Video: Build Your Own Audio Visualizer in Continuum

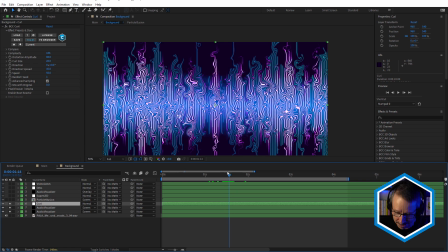Gives that a really nice organic look. And just that by itself just looks so good.
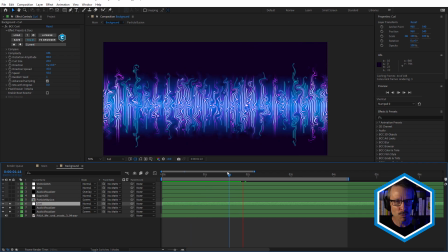It wasn't quite what I wanted for this look because it was a little bit busy, but I wanted to show you anyway.
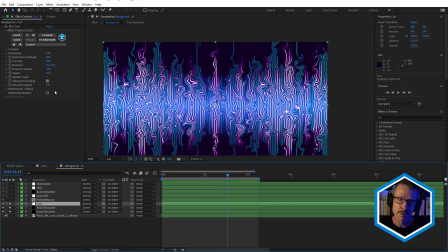How good is that? And you can also, of course, and this is the same for many continuum effects, is with curl you can also use beat reactor. And I did try a bit of beat reactor with that to sort of make the curl size pulse to the beat, but it was getting really busy. And if you've got too many things moving to the beat, then it starts to get a little too intense and you can't really tell what's going on.
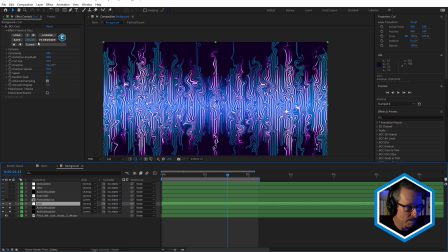So that's curl. You can try that out. It's definitely worth playing with some of the settings, maybe adjusting the complexity, to sort of knock it back and make it a little more simple. a few less curls, changing the curl size. Gives it more of a sort of psychedelic look.
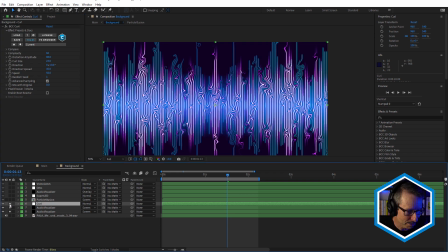I love that effect. Try to use it wherever I can. So I'm going to turn that off for now. And let's take a look at particle illusion. So I've got particle illusion in here as well.
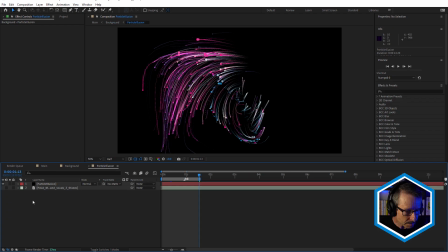So I'm going to double click that comp. And we'll come into particle illusion.
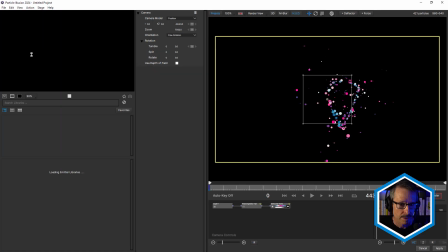This is one of the presets. So I'll just quickly launch particle illusion. And just as with Audio Visualizer, with particle illusion, I often like to start with a preset. And that's exactly what I did with this. Hardly made any changes.
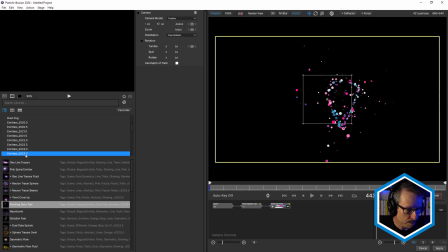This is the flocking dots trail preset from the 2023.5 emitters, created by Alan Lawrence, the creator of particle illusion. And the only thing I've done to this is just in the camera controls, I've just zoomed in on it.
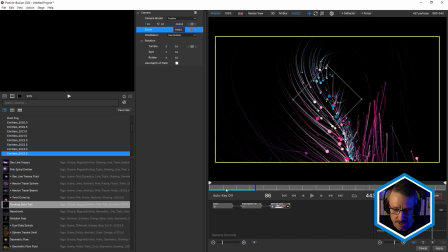So just increase the zoom amount just to come a little closer, because this is being used as a fill inside the text, which is being used as a matte. So I wanted it to be fairly large in the frame. That's the only thing I've done there. I'm going to cancel that.
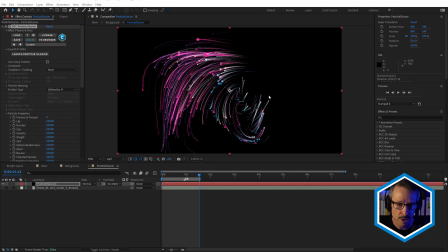And what I also want to point out with particle illusion is it also has beat reactor. And I'm just going to come and turn that on. I've got it already set up. So if I click on enable beat reactor, you can see I've already got my host sound layer. And I've chosen under apply parameter A, master size.
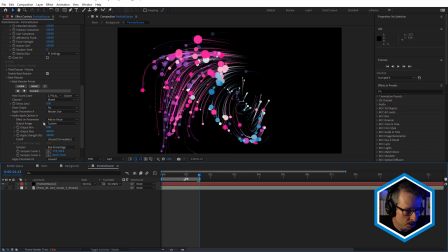Master size is new in particle illusion 2024. Just a little quick preview.
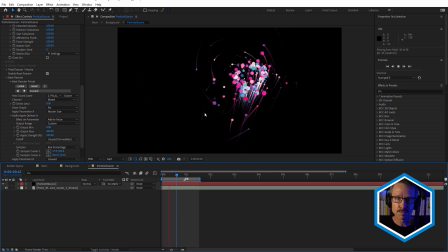So you can see how the size of the dots is pulsing to the beat because I've got master size linked to the audio. And that's a great look. You can definitely do that. I didn't do it in this look. Same reason that I didn't do it for curl was because with everything going on with the final look, it just was a little distracting.
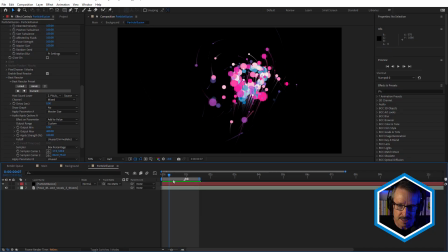There was too much going on. But I just wanted to point out that master size is new and you can use beat reactor with particle illusion. So I'm just going to turn that off. And just come back, hit in the tab key, come back to background, and here's what we've got so far.
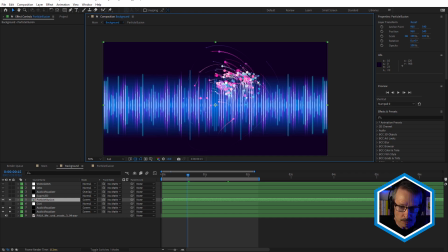So to make all this look a little more unified, I've used Super LED. And Super LED was introduced in Continuum 2023.5. I really love this look.
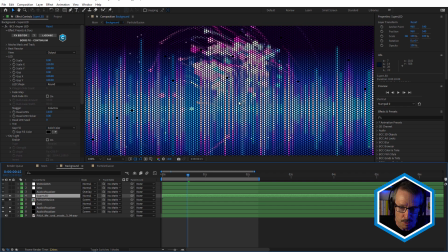Let's just turn this on. This is an adjustment layer. Boom. So now we've got that really nice sort of Jumbotron kind of look.
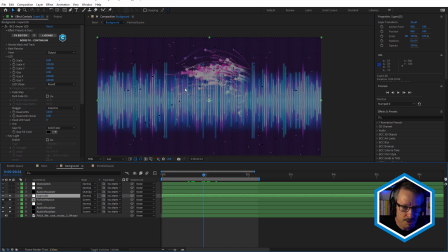And it combines the audio visualizer with the particle illusions really nicely. Let's have a quick look at the settings here.
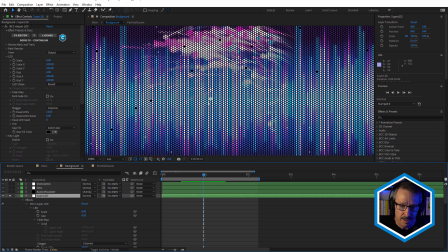Now, scale, you need to play around with, because depending on how this is being
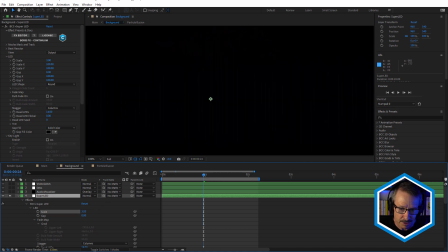broadcast, if they're too small, then if the dots are too small, then everything starts to get a little dark. And if they're too big, then you'll lose too much detail. I really think it depends on where you're playing this vision, where it's playing. On TV or on a Jumbotron, for example. Although if it's playing on an actual Jumbotron, I don't think you'd need to have a Jumbotron effect applied to it. But I guess the idea is that depending on how far away your Jumbotron screen is or your video screen is, would
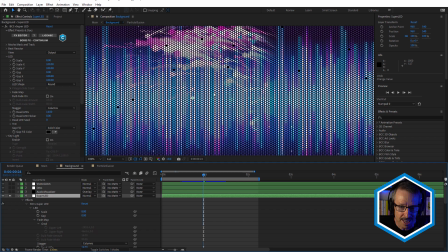dictate how big those dots were. I just felt that the size that I had, about that size, at 100% scale was just right. A good mix of being able to see the bulbs and also see the detail.
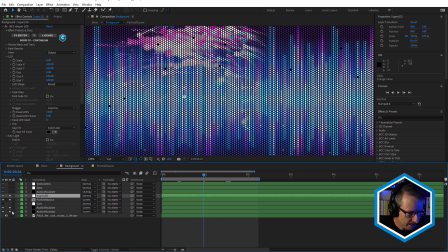And just one thing to point out, if we go back to the audio visualizer, I've used bars here.
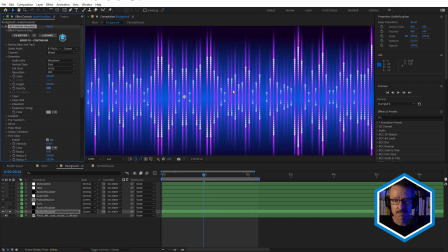Notice how I've used vertical style bars. If I use dots and then I use Super LED on top of dots, it's not going to work so well. So dots are great if you want to use them, but I didn't need them with Super LED.
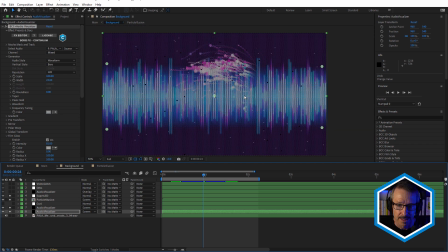I'm going to bring that one back on, and that one and that one. Okay, just notice also that there's a few dead LEDs.
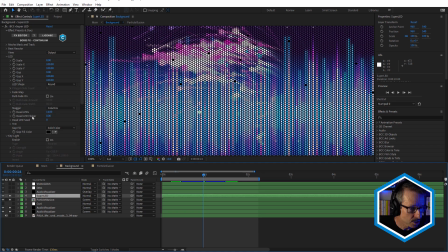So we've got, in Super LED, we've got a dead LED option,
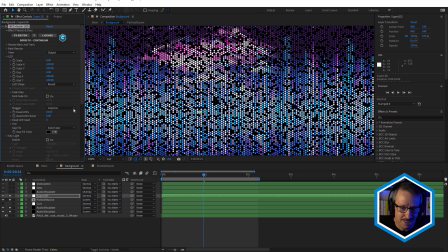and didn't have that too high because it's a pretty broken screen if there's that many dead pixels.
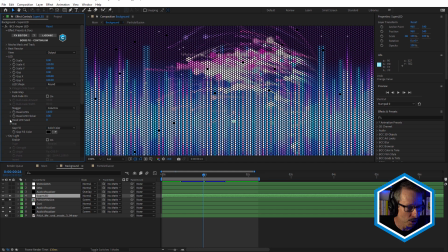But I think it's fun to have just a couple of pixels that aren't working. You could also do some blinking, or pixels that are about to die, bulbs that are about to die, under the flicker settings. You can see here we've got blink LEDs. I've got that very low because I didn't really want to have that.
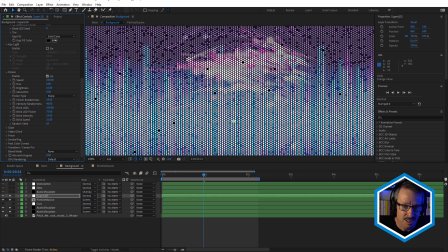Don't have too many blink LEDs. It starts to make it a little washed out, like that.
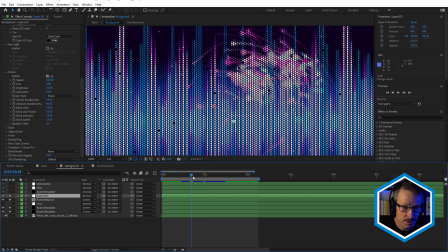But there is a little flicker on it. If I just drag through this, you can see how, just look at this area here.
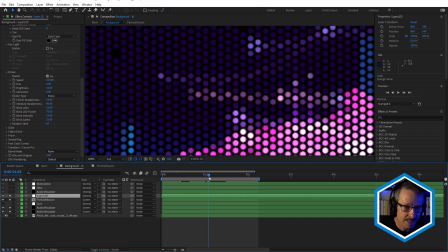You can see how occasionally it gets a little brighter.
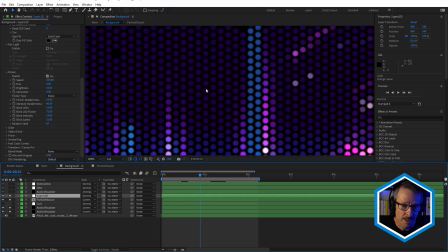So we're getting a bit of, the the classic LED screen flicker, which I think really adds to this.
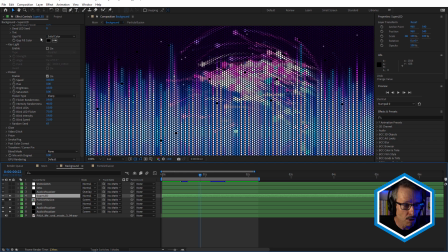And one other thing I wanted to point out is key light. I've got that turned off, but if I wanted to add a little more detail, you can see how by adding a key light to the scene, it kind of gives a little more detail.
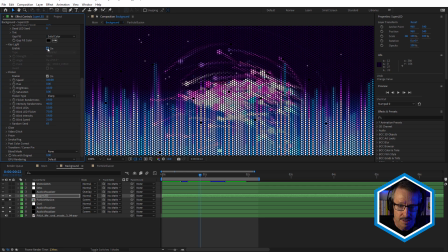So if we just turn that on and off like that, I might try that later. We might come back and turn that on. We'll see whether that fixes. We'll see whether that helps the look. Now, what else have we got turned on in here?
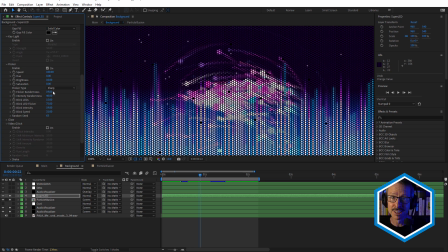Now, I haven't got video glitch turned on, although Super LED does have its own video glitch because I'm using a video glitch adjustment layer, which we'll look at in a moment. And we haven't got glow enabled. So this is actually fairly simple. There's no prism enabled and there's no smoke and fog.
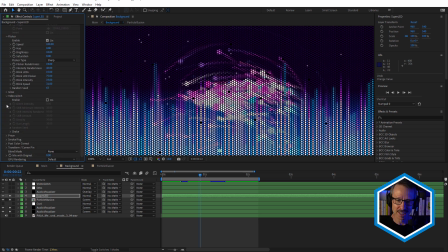There's so much in Super LED that you can use to really enhance your look, but I didn't need all of that.
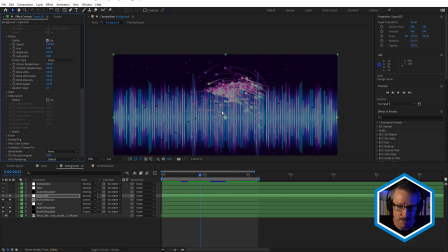I just wanted to sort of the basic bulb LED look.
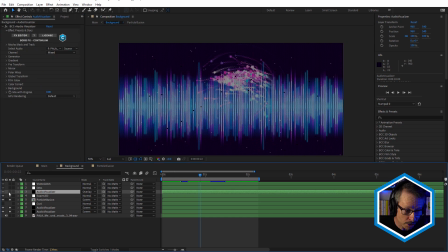All right, now above that we have another audio visualizer, and I'm just going to solo this one.
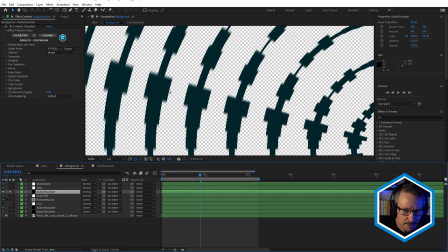So this is actually, I think it's black or very, very dark blue, and this is based on one of the presets again.
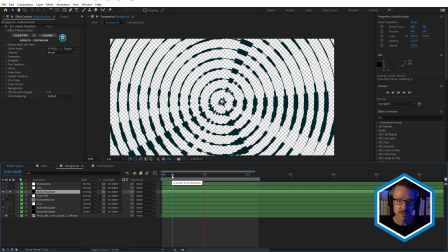Let's have a quick preview of this one. Because Audio Visualizer has polar warp and the repeat setting in polar warp,
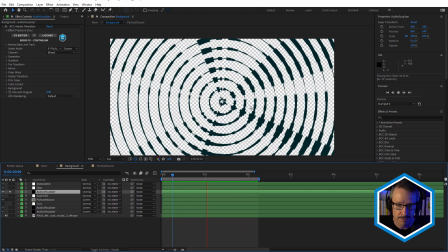you can get these really interesting circular visualizations. That's really nice.
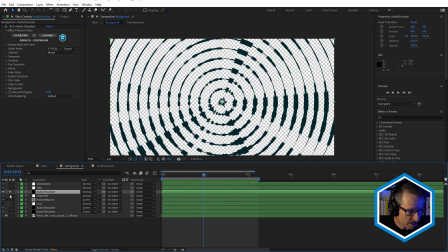And the reason I put that on top of everything else
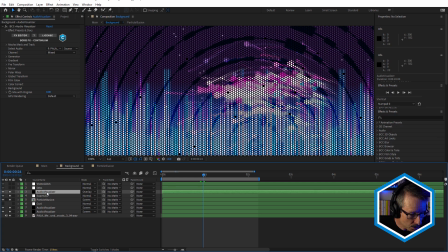is because if I put it below Super LED, just watch this section here.
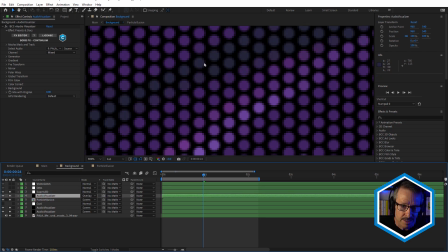If I put it below Super LED, it tends to disappear a little bit. It goes a little soft.
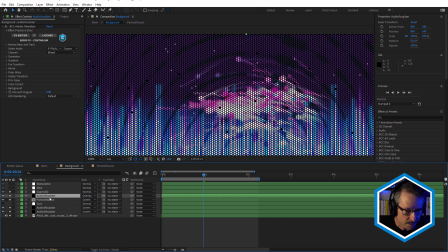It's going to undo that.
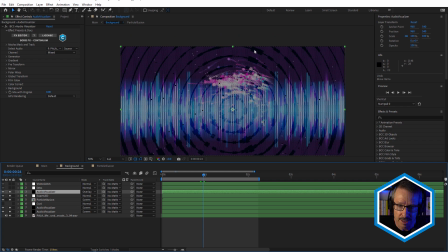I just wanted it on top of Super LED just to be a little sharper, start to give a bit more of a layered look.
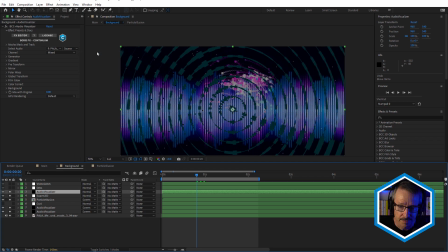You can see I do have the overlay blend mode turned on though. Okay, so I've got overlay, just a little bit of extra detail. And I really like the combination of, the sort of linear audio waveforms and the circular ones together.
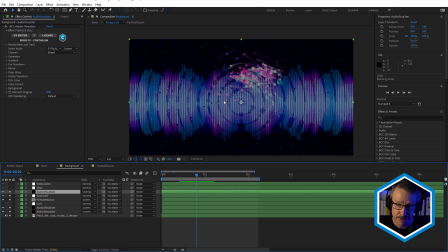This is what I love about Audio Visualizer, being able to combine them for really complex looks.